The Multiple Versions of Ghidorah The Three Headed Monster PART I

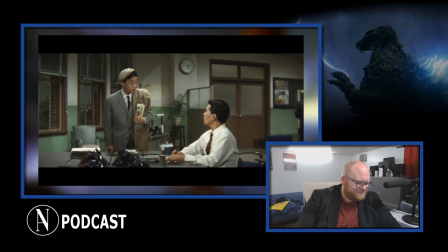1. is Shindo's first scene. In the Japanese version, there is a dialogue scene between Shindo and a reporter that establishes that they are looking at the same meteor shower that
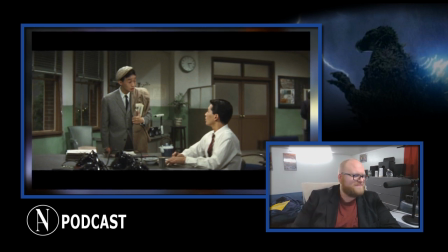Naoko is over at the observatory. It then goes into the princess plot. So there's a little bridge before the plot actually gets moving. This scene is removed in the US cut and jumps immediately to the chief arriving and Shindo getting his briefing on the princess.
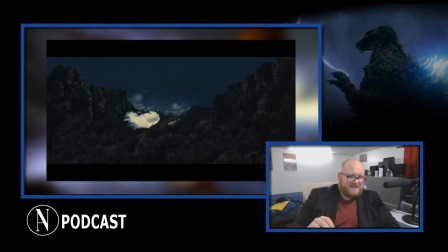And 2, a shot is taken from the ending of the assassination scene with the princess, and that meteor crashing happens much, much earlier in the US version.
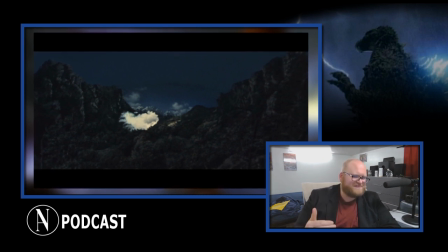And so Ghidorah's presence is felt much earlier. These kinds of changes are wrought through the US cut, and personally, I think it's all the better for it.
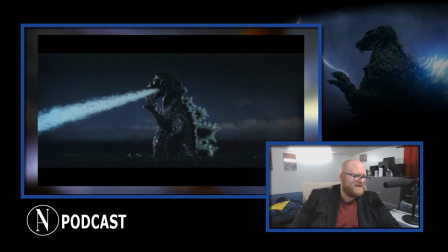Another example goes to Godzilla's character as a whole. When Godzilla first makes his appearance, which is totally badass, by the way, a shot is lifted from later in the movie of Rodan flying in the sky and Godzilla reacting to Rodan. So what does this do? The original Japanese version has Godzilla surface, then destroy the boat.
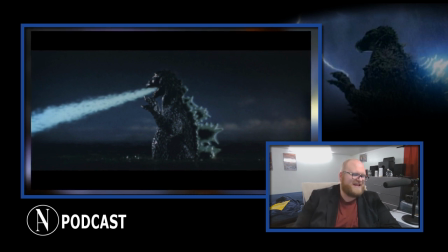Godzilla does not see Rodan until he actually makes landfall. In the US cut, Godzilla now has a motive. The US cut editors have made it look like Rodan is intimidating Godzilla,
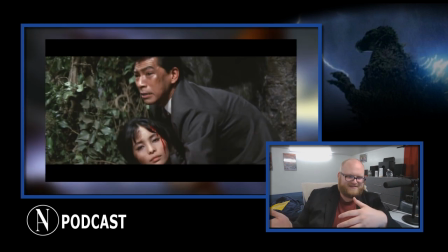thus giving him a motive to actually make landfall and actually for them to fight.
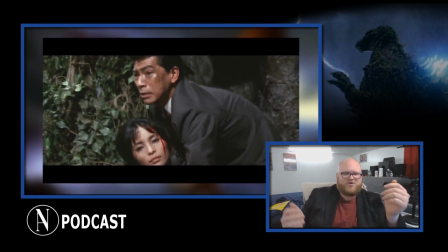And inadvertently, they added more character to Rodan as a result. Now, this is a really small change, but totally shows how montage can actually improve the movie.
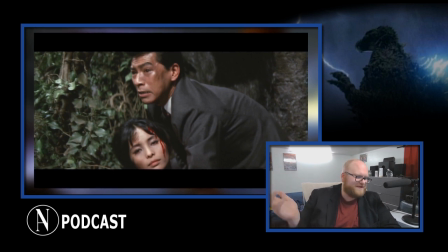It goes from the monsters doing, what monsters do, to actual motivations and even development.
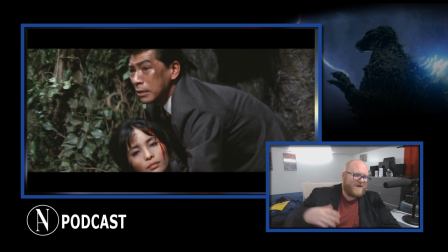You know exactly what Godzilla is thinking earlier in this movie, ramping up the action and tension much earlier on than in its Japanese counterpart.
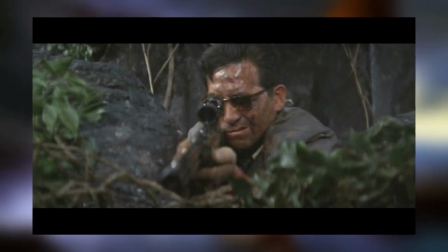The final one is a bit more in depth, but it's Malnus, his final shootout with Shindo in the ravine.
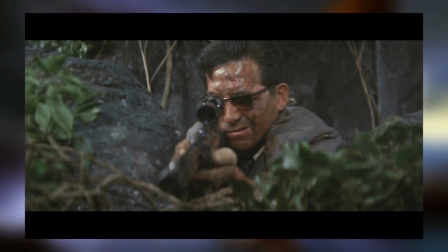In the Japanese cut, this scene plays out in order. It's a full scene that plays out with no breaks whatsoever.
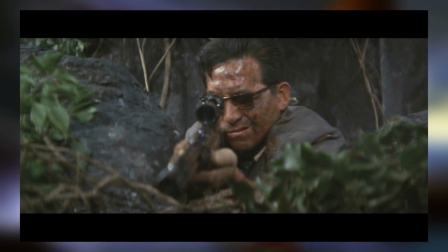The US cut splits this scene up. And
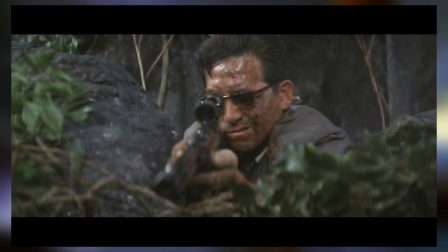intersplices the final monster fight between Godzilla, Rodan, Mothra, and King Ghidorah in that sequence.
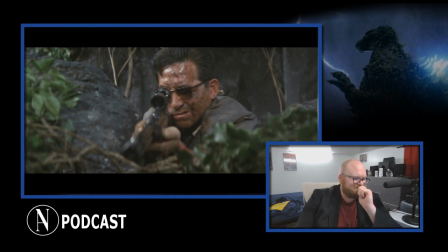It's interspliced in between there. So what does that mean? It does many things, actually.
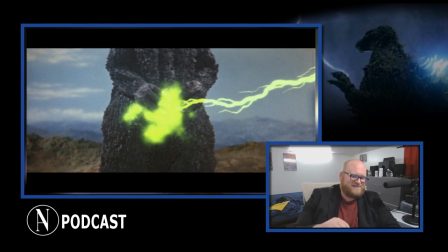But most importantly, it reminds us that this story is interconnected to that of the monsters. Much more in the US cut. And then it also gives motivation for Malnus's death.
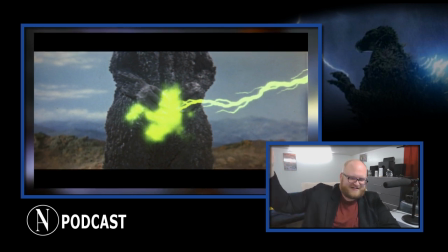In the Japanese version, Ghidorah's strike on the mountain with his electronic beam, his lightning or whatever, it just happens. It just comes out of nowhere and so on and so forth. In the US cut, what comes just before Ghidorah blasts the mountain is him blasting Godzilla in the balls.
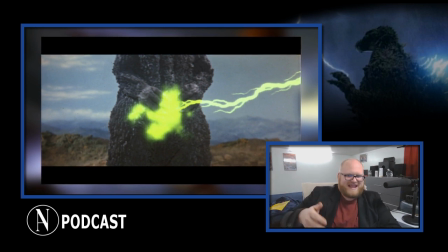So it's now motivated. We see him blasting his lightning in every which direction, so it just happens to hit the mountain, killing Malnus in the process.
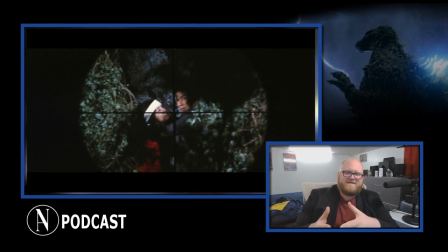And that's actually a lot more engaging in terms of structure. Everything is now interconnected so much more. We're seeing it, we're hearing it, and we're experiencing it. And I know this was the intent of the US editors because they did two other things in this scene.
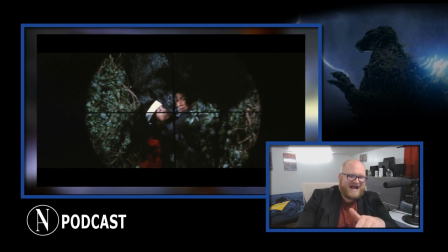One, they added Godzilla and Rodan roaring in the background for the sequence. The entire assassination scene, they added in the monster roars in the background. Seriously, watch the Japanese version again, and it's so quiet.
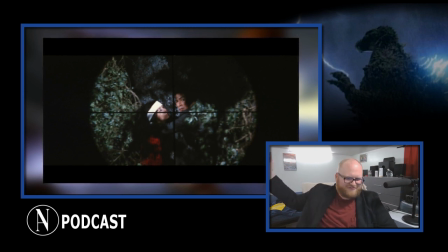Too quiet, even. Isn't there a monster fight happening just, like, up the road a bit?
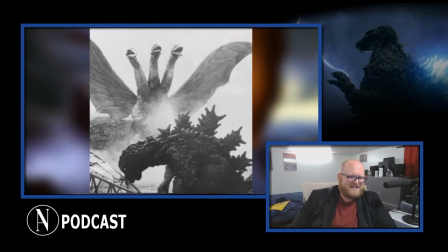You know, up the ravine a little bit? And two, this is the second chain.